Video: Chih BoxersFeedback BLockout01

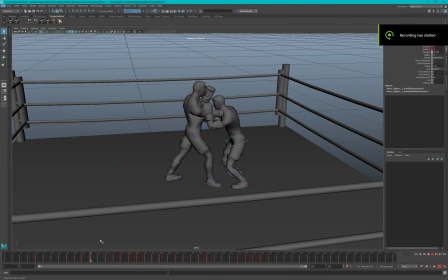Hey Chih, looking at your blockout for your punchy guys, for your boxers. I know this is just a blockout, so try not to get too detailed on things.
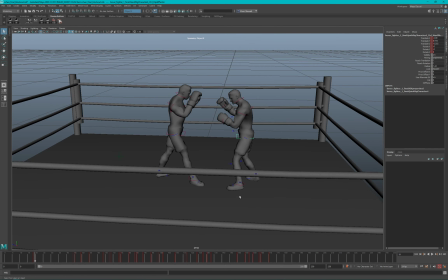Let's start by, we need a camera angle to work from.
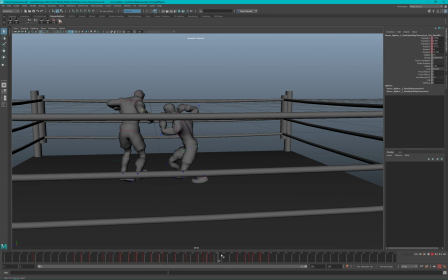I think this is a good blockout. I think it's a good point to be at, and then we just want to start working on an animation pass. So it feels like structurally everything's in here. Just looking at this, I'm guessing you are wanting to animate up till about in here somewhere.
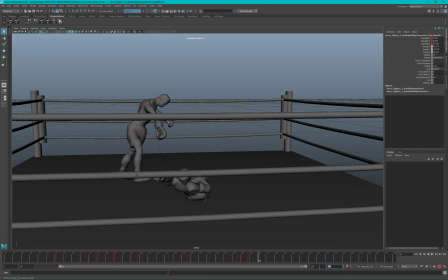I don't know, maybe 170. Like this is your animation.
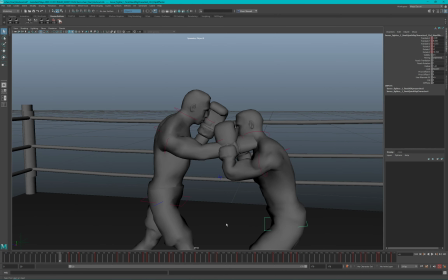And I'm guessing I don't know if you want to do camera cuts. I'm guessing you want to do something in here somewhere.
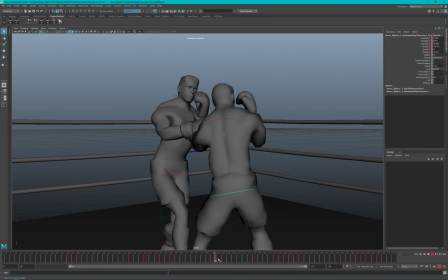Not sure exactly what camera angle you're shooting at, because once you pick a camera angle, then you can work on details of the actual animation.
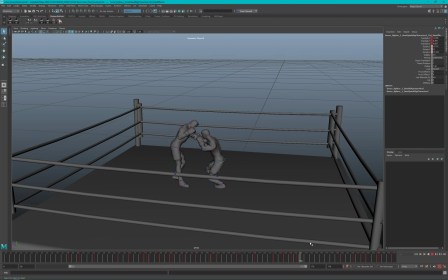If you pick an angle that shows the feet, you have to worry about feet and hips and everything.
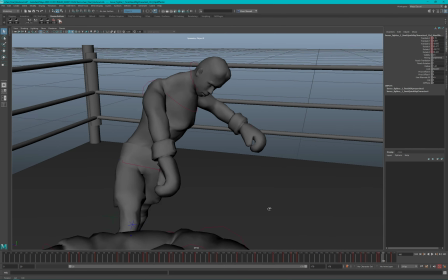If you pick an angle that's tighter in,
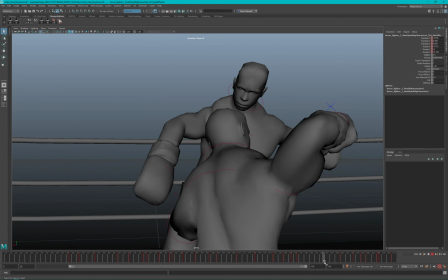you know, you're more of a graphical, like, I want to make sure this is displayed well, this is representing well.
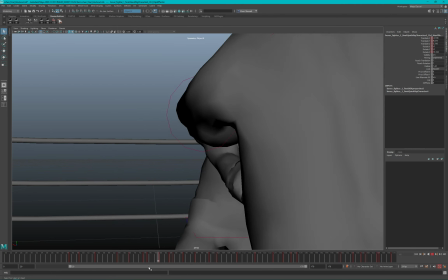So for sure the next thing I want to do before I would get into too much of the details on the animation
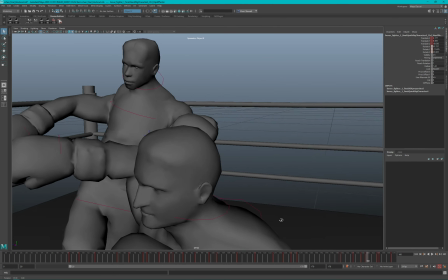is pick my camera angles, and then once you did that, then you can start going in and figuring out,
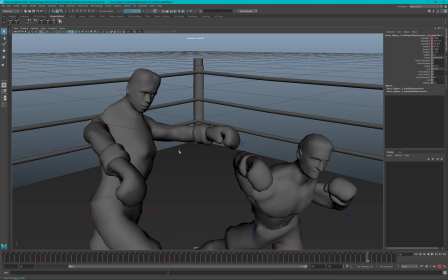like, hey, why is his shoulder way back here? And start working that out.
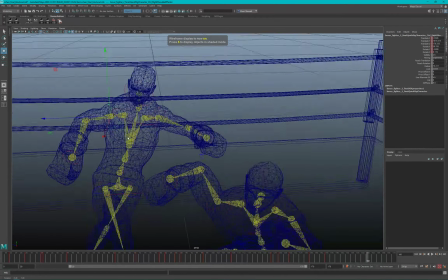It's probably translated, I'm not sure. This looks like you're using the human IK stuff.
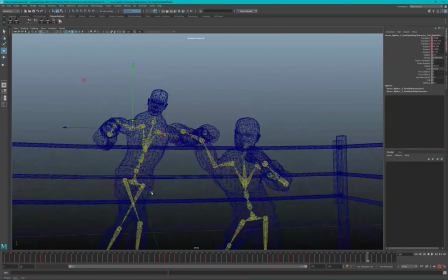And then, like, example would be,
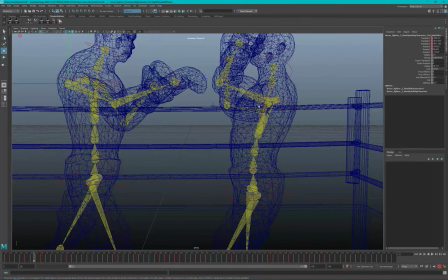usually when you have like big bends like this on this guy's back, for example, you have to also rotate this, because you can't really move your back in that way without moving the hips back too. You'd move this more and you'd move this less.
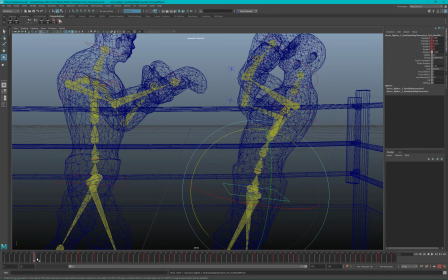It's a more like realistic move, and you learn those things by looking at your reference.
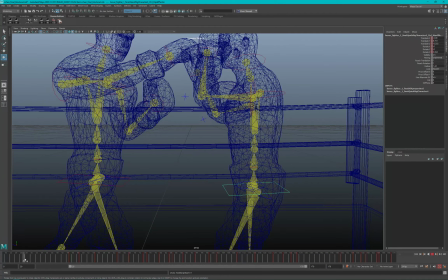And I'm guessing that's a block. So right now it looks like the guy's going back right before the punch is happening. So we could work on that. And then we'll watch the arcs on your punching.
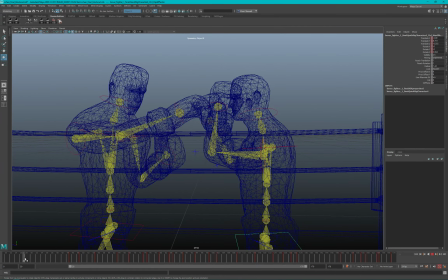Make sure we're like punching straight lines instead of curving it.
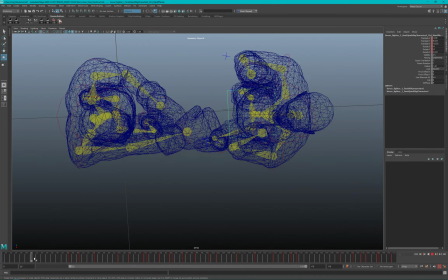It looks like, and we got to punch through the shoulder, because you see your shoulder's not moving at all here. So if you look at your reference, you'll see that the shoulder is driving the punch mostly.
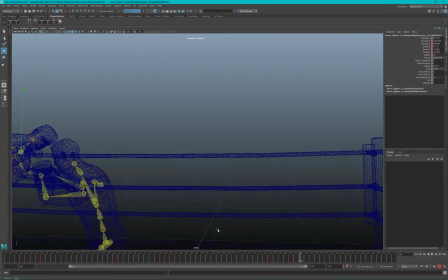We'll work on all that stuff, but let's get a camera angle worked out first that you want to use, and then we can work out some of the more details on the punching. I think this is lengthwise totally fine for the final.
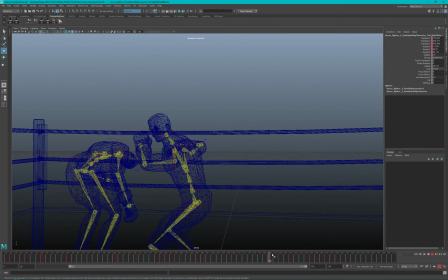This punch feels kind of okay. It's almost like a slow motion punch in here. There's some qualities in here I like. But example would be like, you'd want to put some hip movement in here. You'd want to like keep going on this move.
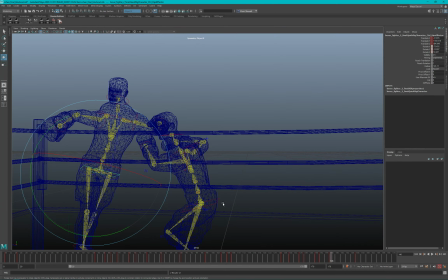So it's like anytime something freezes in your rig, it just makes your character look less believable. So you can see like the hips are frozen right here. So I'd get some motion in there.
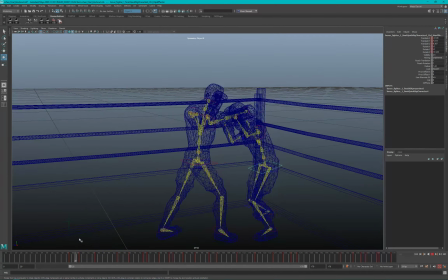But I know this is just a block out, so it's like, I expect to see a lot of that happening.
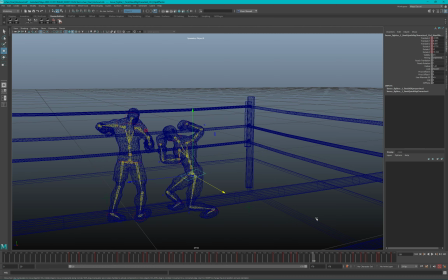We just need to figure out a camera angle. And if you're doing camera cuts, you would just key the camera.
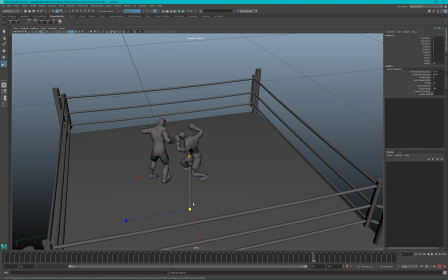So I'll just really quickly create a camera. I think it's probably hidden for some.
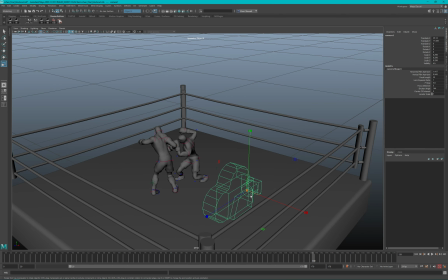Oh no, it's just under the thing. Make it like this.
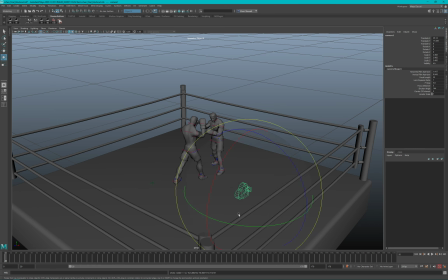And then pick what kind of cool shots you like, you want to see for your characters.
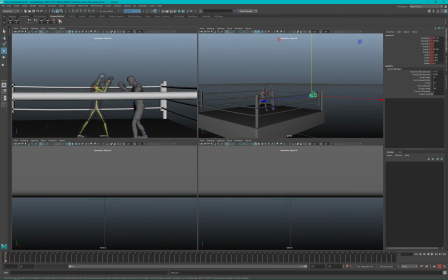I usually do 2 panels, so I can see, like, over here is the camera view. Turn that on so I can see the framing.
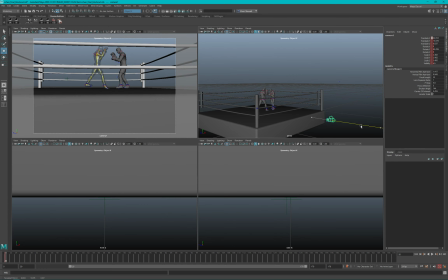You know, if the camera's low, it's kind of like the perspective of the viewer. Like, this is what it might look like from if you're sitting in the seats.
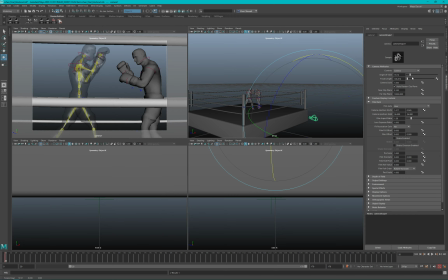You know, kind of pick an angle that works. You could do a camera in, like maybe there's a guy holding the camera, watching the action, or there could be a camera
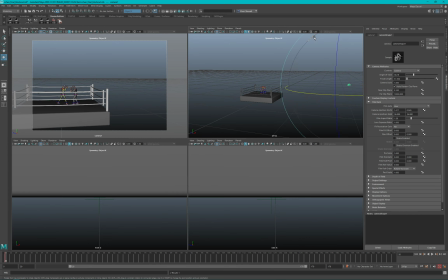way back in the audience, in the seats, and then it just, what they do is zoom way in on the action.
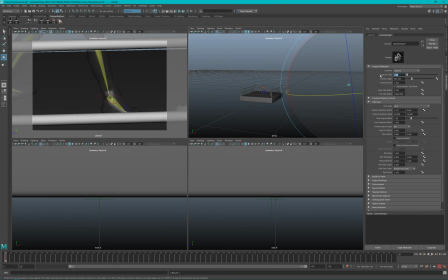3 or something, 5.
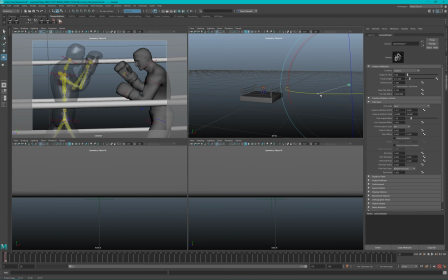You know, and then you're gonna get a little bit more shaky camera feels from that one. This feels more like what you'd see on TV. You know, so pick, like, do you want it to feel like a movie or like a TV show, like live sporting event or whatever.
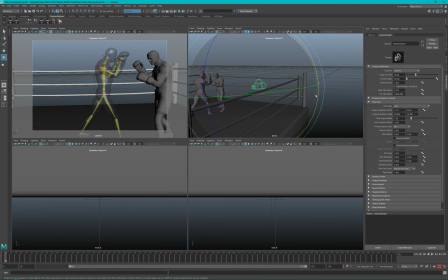And what's the default? I don't know, 50, something like that. And then, so I'm going to follow the action. I'll just set a keyframe. And then maybe I'll pick a different camera angle
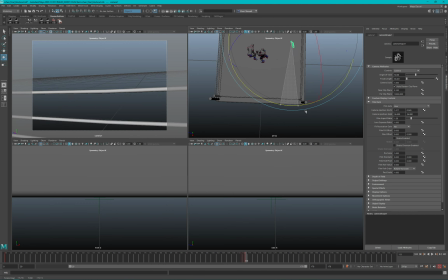over here just to get a different view on the punch. And you can animate the camera and whatever. Boom.
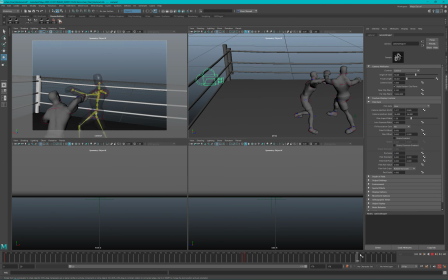That's the angle. I wanted that angle. You might want to pick like a cool whatever angle you're thinking, because once you pick your angles, then we can like break down your scene and start working on an animation pass.
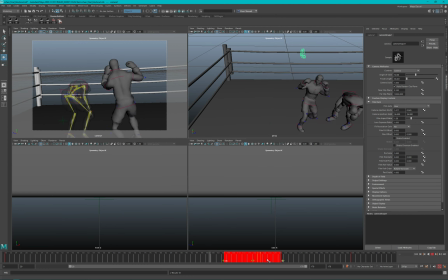Bam. Might be in here somewhere. So maybe most of your scene is like following the guys, and then it goes into that punch, and then it just cycles through there. So pick a camera and then start looking at the animations in more detail.
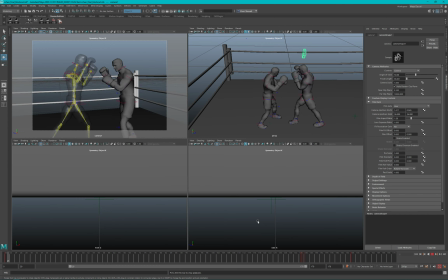And then just turn it. We'll hopefully talk on Tuesday, see where you are, or maybe next week when you turn in the animation pass on this. All right, see you later.